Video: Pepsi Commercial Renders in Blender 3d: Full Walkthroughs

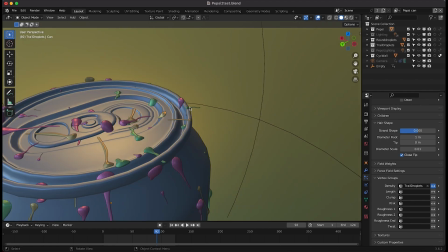(4:09)
And we get this weird, you know, spikiness off of the trail droplets,
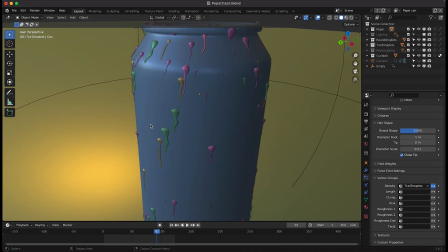(4:13)
which wouldn't actually occur in the real world just based on the physics of that droplet sliding down the can.
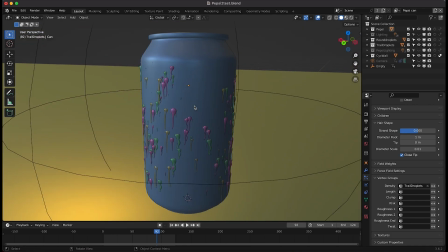(4:19)
It wouldn't obviously go out there. But if I use a weight painted group, I can actually tell Blender where I want those droplets to show up.
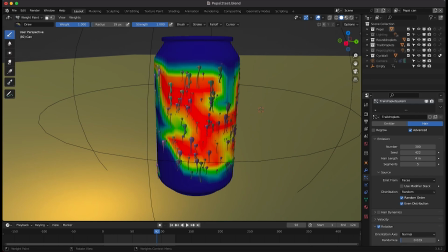(4:25)
So as you can see here, if I go into our white paint mode, I've actually created a vertex group called Trail Droplets,
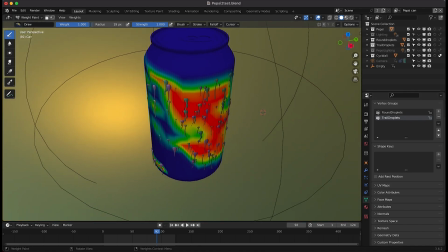(4:31)
which we have used to tell Blender where we want those trail droplets to show up on our can here.
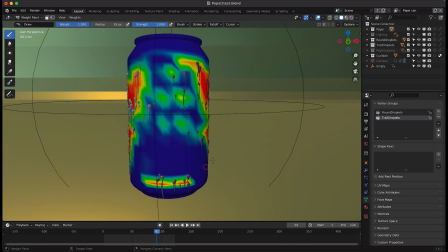(4:36)
So I've just painted just on the sides of the can, kind of in random areas, specifically avoiding where that Pepsi text would be so that it wouldn't interfere with the advertisement.
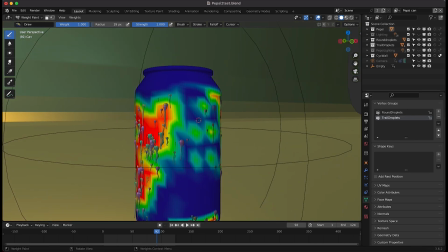(4:44)
And obviously I haven't painted anything on the top here because these particles aren't instanced very well on the top of our can, as I showed earlier.
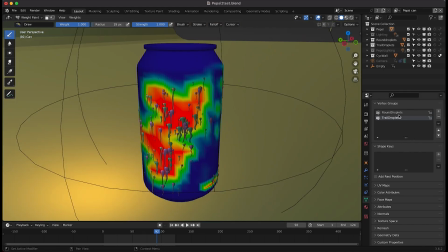(4:51)
So I've created one vertex group for the trail droplets, and then I've created another one here for the round droplets.
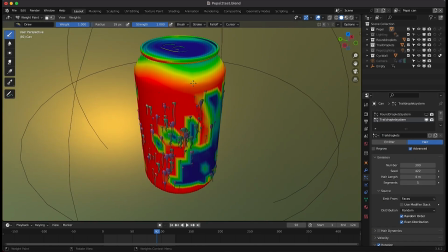(4:56)
So as you can see here for our second particle system on this Pepsi can, I'll go ahead and turn off the first one and show the second one.
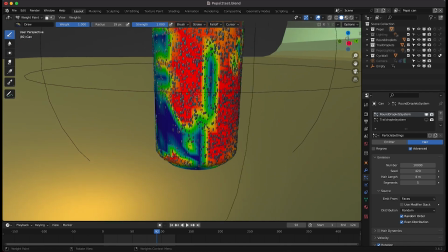(5:03)
This round droplet system is one that I've painted mostly over the entire can except for where our Pepsi text would be.
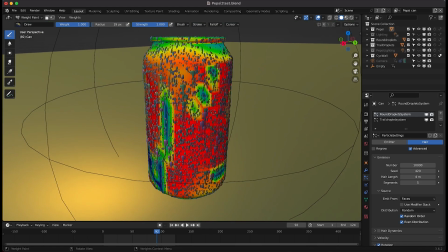(5:09)
And you can see that these two combined together are going to add a little bit more randomness. But you can see this is just the round droplet system.
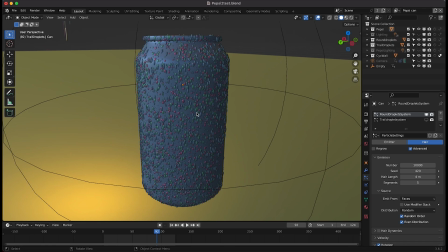(5:16)
I've added 10,000 particles and they're much smaller obviously compared to the trail droplets. But combining these two together I found had a really nice look to it.
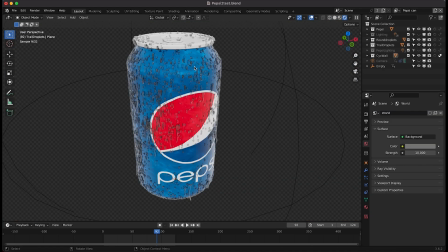(5:24)
As you can see, if I go into rendered view really quick, it creates a look as if the can had just come out of the cooler or something. Obviously, you can play around with the material setting of your specific droplets, depending on the lighting. For example, you can actually make these a bit brighter because they might be a little bit dark.
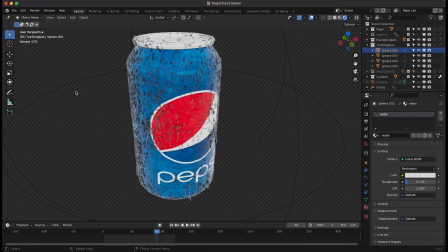(5:38)
But this is just the general idea on how I added a little bit more detail to the can itself, and I think it worked out pretty well.
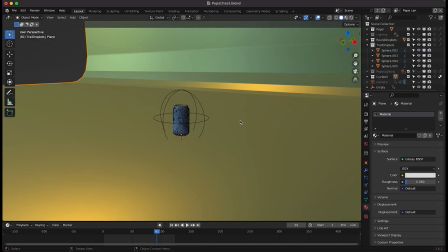(5:44)
As far as the material for the site wall on the ground here,
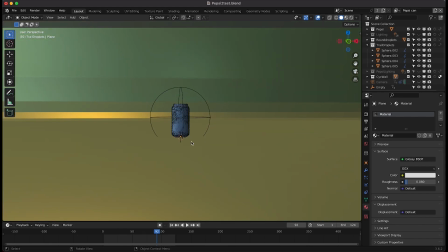(5:47)
I just used a basic glossy material with a little bit of roughness because I wanted to catch a little bit of specularity off of the ground here as you can see.
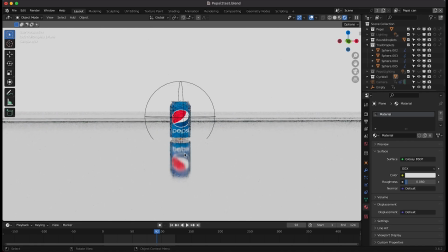(5:55)
You can see I wanted to get that reflection of the Pepsi can in the actual ground here. I'm just going to bring down the brightness of our world really quick.
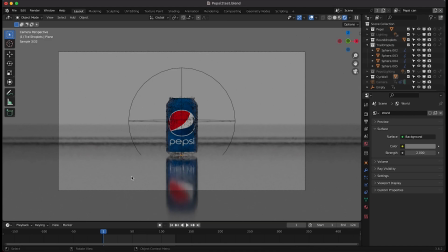(6:02)
I'll go to camera view and now you can see that reflection of the Pepsi can on the glossy floor here. And of course this isn't the lighting we actually used in the final shot. I'm just using a basic colored background to show you guys the general scene setup here. But let's go over the lighting for this shot next.
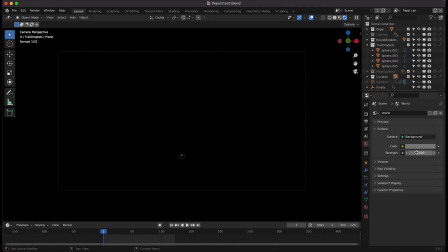(6:17)
For the lighting of this shot I've actually brought our background down to zero so starting at complete darkness and then I've used a variety of different area lights here to light up different parts of the scene alright guys so I have two different collections containing all of our different area lights the first
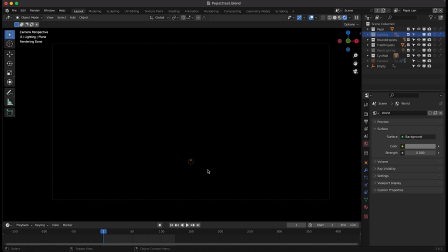(6:31)
one is just our general lighting for the scene which does have some area lights lighting up our pepsi can but then I also have two different highlight lights that are letting the specific pepsi text on our can so go ahead and show you guys the main lights we have for our scene really
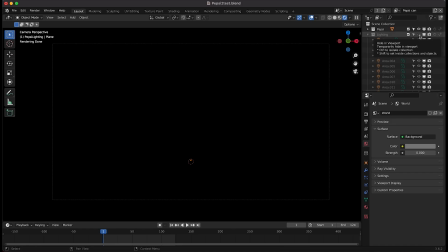(6:46)
quick. So this is before our lighting, obviously it's just totally black. And then when we turn them on, we get something a little bit nicer as you can see here.
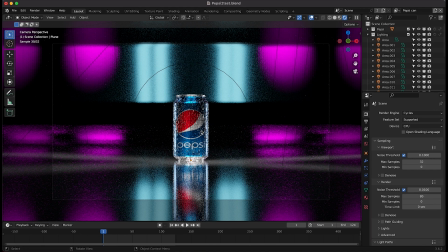(6:53)
So when thinking about lighting a product, one thing I like to do is consider it in steps. I like to light the product first and then the background. Some people would like to do the background first and then the product. However, since we want the eyes to go to the product, I think it was most important to start out with that step.
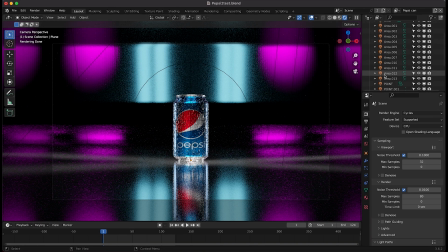(7:08)
So you can see we have some nice background lighting going on here, but I'll go ahead and turn those off for a second and we'll focus on the actual lights on the Pepsi cam.
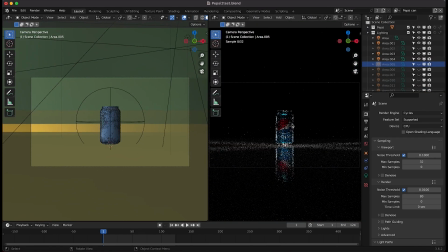(7:15)
I'll go ahead and open up another window here. One view for our Pepsi can, and then we'll use this for our main view here.
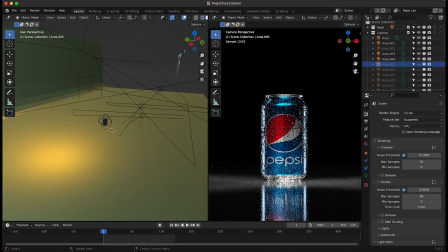(7:23)
So you can see we have a variety of different lights going on here.
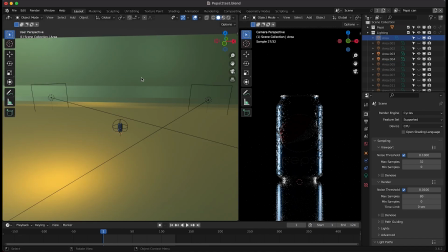(7:25)
The first thing I did to bring out our Pepsi can from the background was add these double-edged lights, as you can see here, which is bringing out the edge of our Pepsi can.
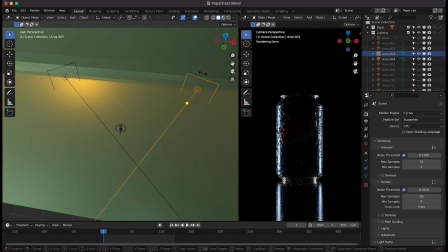(7:33)
So you can see I've just added these two different area lights that are directed, you know, directly toward our Pepsi can here.
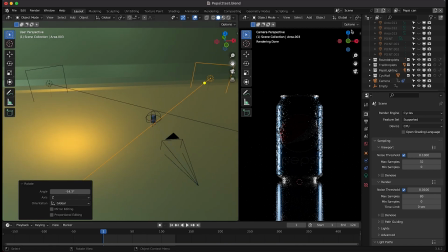(7:40)
Just kind of three-quarter backlighting our Pepsi can on either side of it. I've kept their color at white and have the power at 100. And these are the main lights that I was using to separate the Pepsi can from the background. I did want to create separation on the top of our can as well.
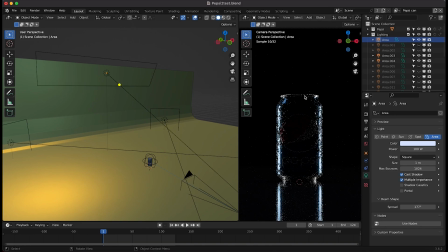(7:54)
So I added one more edge light right here and that's going to help create that top light edge as you can see here and help create a little bit more shape there.
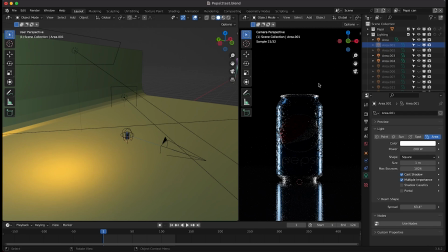(8:01)
At this point I needed some light on the front of our can as well. As you can see we have a really nice edge around the back of the can but we do need to obviously show the logo of the light.
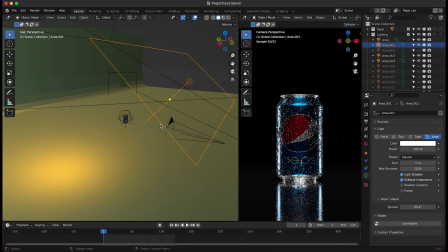(8:09)
So I've added one more light just overhead and kind of filling from camera as you can see here so just right above the camera kind of tilted
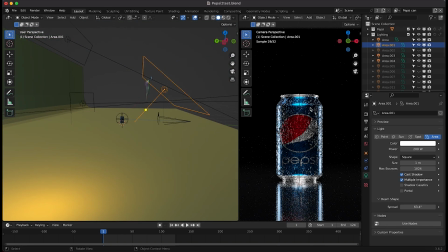(8:16)
down on the can this is going to be the main source that we're using to light up the actual pepsi can however you'll notice that we're getting a little bit of specularity here and it's not really lighting the actual pepsi text very well so we have some accent lights coming in for that but the reason we're using this light kind of at an angle here coming down at our subject from kind of a frontal perspective is because if
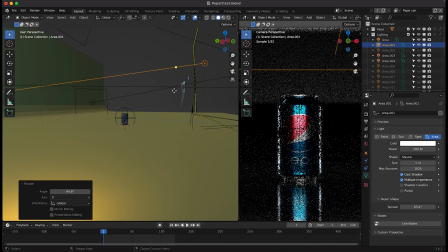(8:36)
we stack our light directly forward kind of straight up and down like this, you'll notice that we're getting a lot of reflections on the actual can.
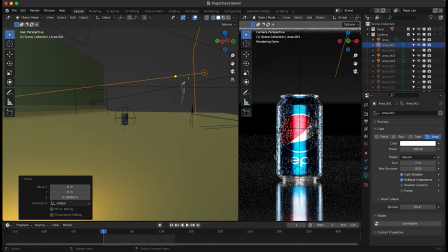(8:44)
Now, you may actually like this in certain cases, but I wanted a cleaner look on the actual Pepsi can for this specific shot.
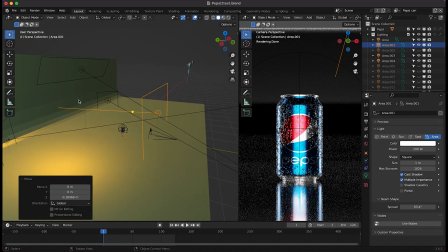(8:50)
And also, when we do this, you'll notice that we get a lot of spill on the background psych wall that we have created.
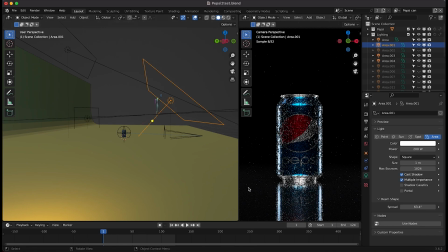(8:57)
So rather than going directly frontal, I've gone a little bit more of like a top angle, and that's going to keep it moody while also filling in these areas that need a little bit more light.
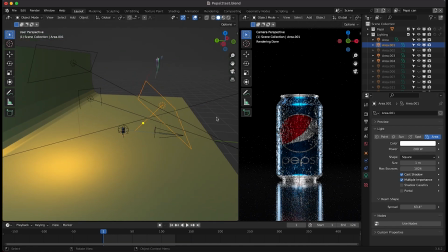(9:05)
So I've done that for the force source in our scene at around 200 watts. I made that source a little bit softer by making it a little bit bigger.
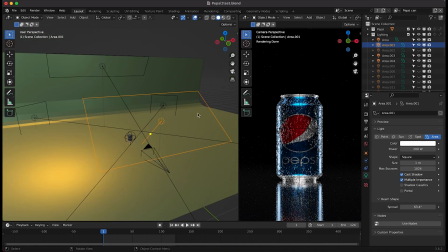(9:12)
That's just going to make sure that the light is a little bit more even across our Pepsi can here.
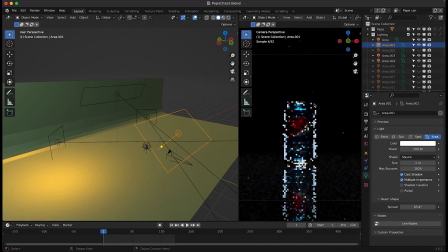(9:16)
After this, I added a variety of lights that were going to light up our background behind the Pepsi can.
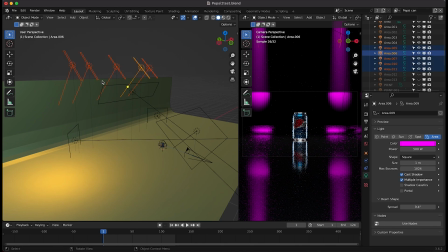(9:22)
So you can see here, just show a few of these. I have these purple lights right here, and they're just directed directly toward the psych wall, and they're bouncing off of it.
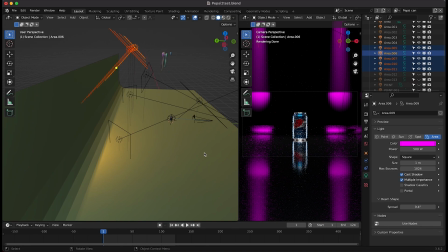(9:31)
And since our psych wall is reflective, it's actually reflecting off of it and creating the specularity on the floor here, which is quite nice as well. And I have those lights at around 500. I have the color full magenta here. And I've also brought down the beam shape of these lights to 9.4.
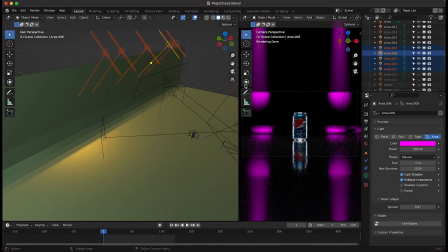(9:45)
So they're not going to spread out and spill everywhere. They're going to be some hard edges here to create a little bit more shape on the background.
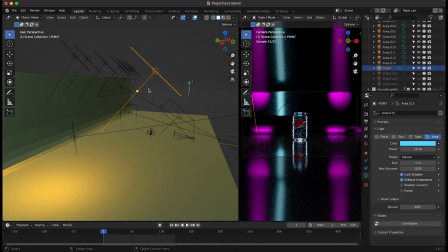(9:51)
So I've added those here to create a little bit more shape. I've added a few lights here to hit the floor and also the background as well.
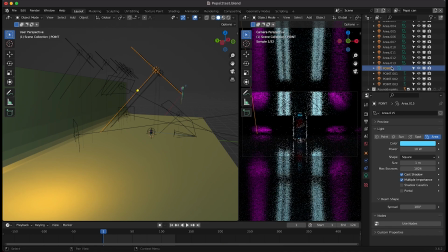(9:58)
So you can see if I turn these guys on, they say point light because originally they were,
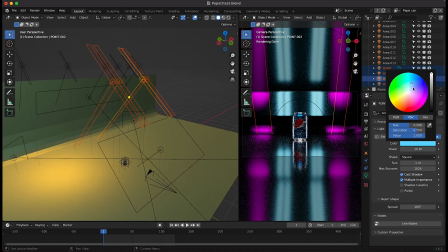(10:02)
but these are actually area lights as well and these guys I've chosen to be a little bit more kind of blue
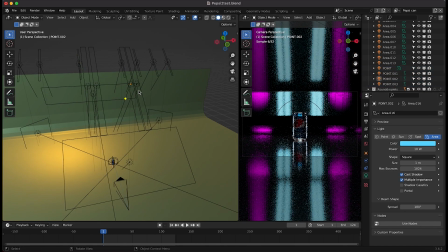(10:07)
or turquoise you might say and I'm just using them to kind of highlight the
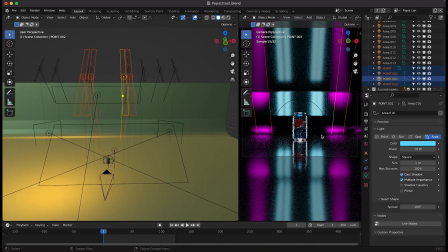(10:12)
innermost portion of our psych wall and again create some specularity off the floor there but
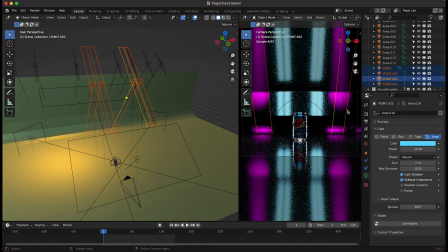(10:17)
some specularity that's just a little bit different from our purple lights hitting the deep background. So that's what we've done there.
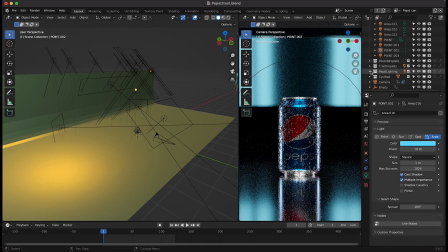(10:23)
Finally I did want to highlight the Pepsi text itself so I have some specific lights here specifically for the Pepsi can as you can see, I'll just zoom in here.
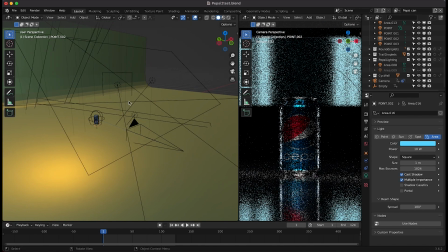(10:32)
We have one right here and then I have another on the other side.
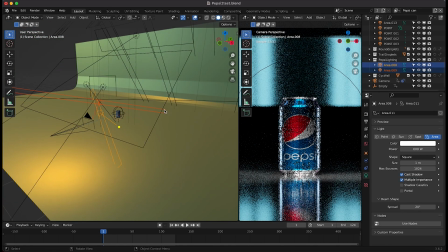(10:35)
So you can see these two guys and I'm just using them to light up specifically where that logo is.
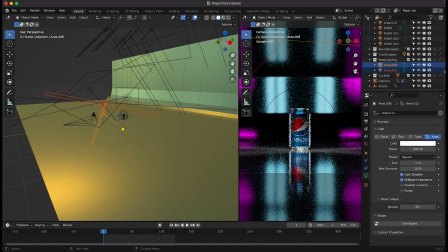(10:42)
And you can see they're also creating some weird spill on the floor here. So what I've done is I've actually decided to exclude these from our background render layer. So they don't actually show up on our background. So as you can see here for this view layer, which I wouldn't actually, you know show my background we would have you know something like this and we can composite
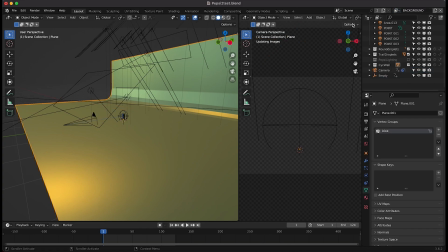(11:00)
this on top of our background and our background view layer as you can see here we're actually excluding those specific lights for the pepsi text so that's one way you can deal with spill if you really need to in a more precise way so you can see here these last two
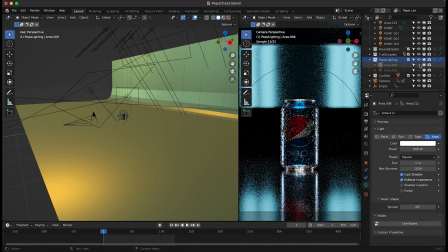(11:16)
lights really help to bring up our pepsi text specifically so there's one and two you can see that just helps to bring out the actual brand name there. So that's really important. Obviously, you want to brighten up the name of your product without making it sloppy or just blasting light everywhere.
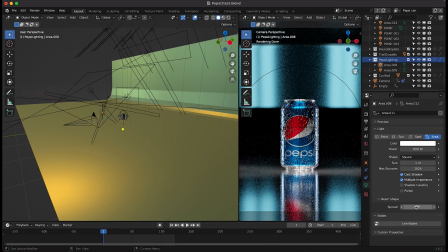(11:32)
So these specific lights have a small beam angle around 20 degrees to really dial in where we want those to show up and to draw the eye to that specific part of the image.
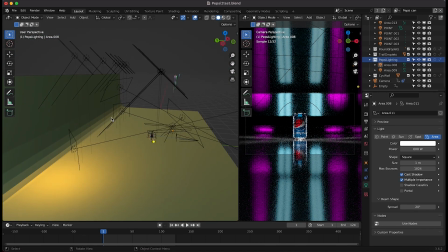(11:42)
So that's what we've done here. Just to go over it one more time, we have our background lights right here.
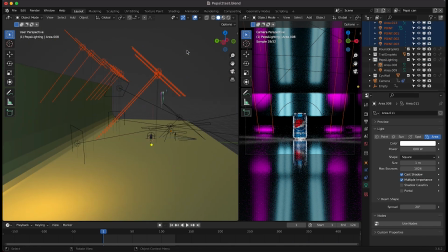(11:48)
All of these guys are hitting our deep background but are not directed toward the can itself.
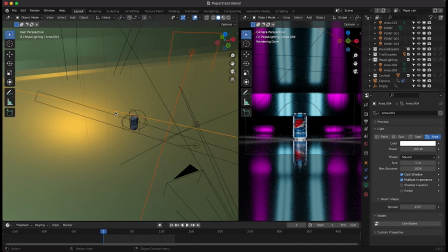(11:52)
Then these two guys right here are directed right toward our can and are just double backlighting our actual Pepsi can.
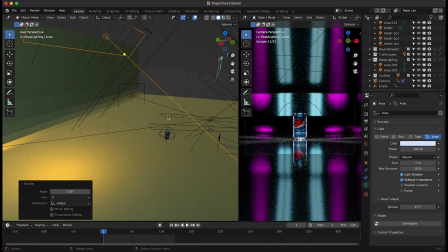(12:00)
Then we've added our top edge light right here. Then finally we get to our frontal lights.
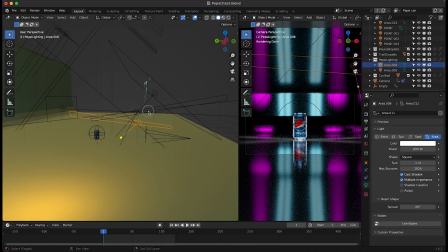(12:04)
We have our main fill source and then finally our two kind of spotlights on the Pepsi text itself.
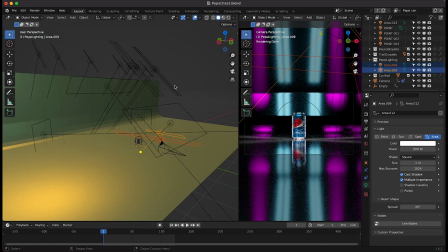(12:12)
So a lot of lights going on here. Of course, you can definitely do some product lighting with just a few lights.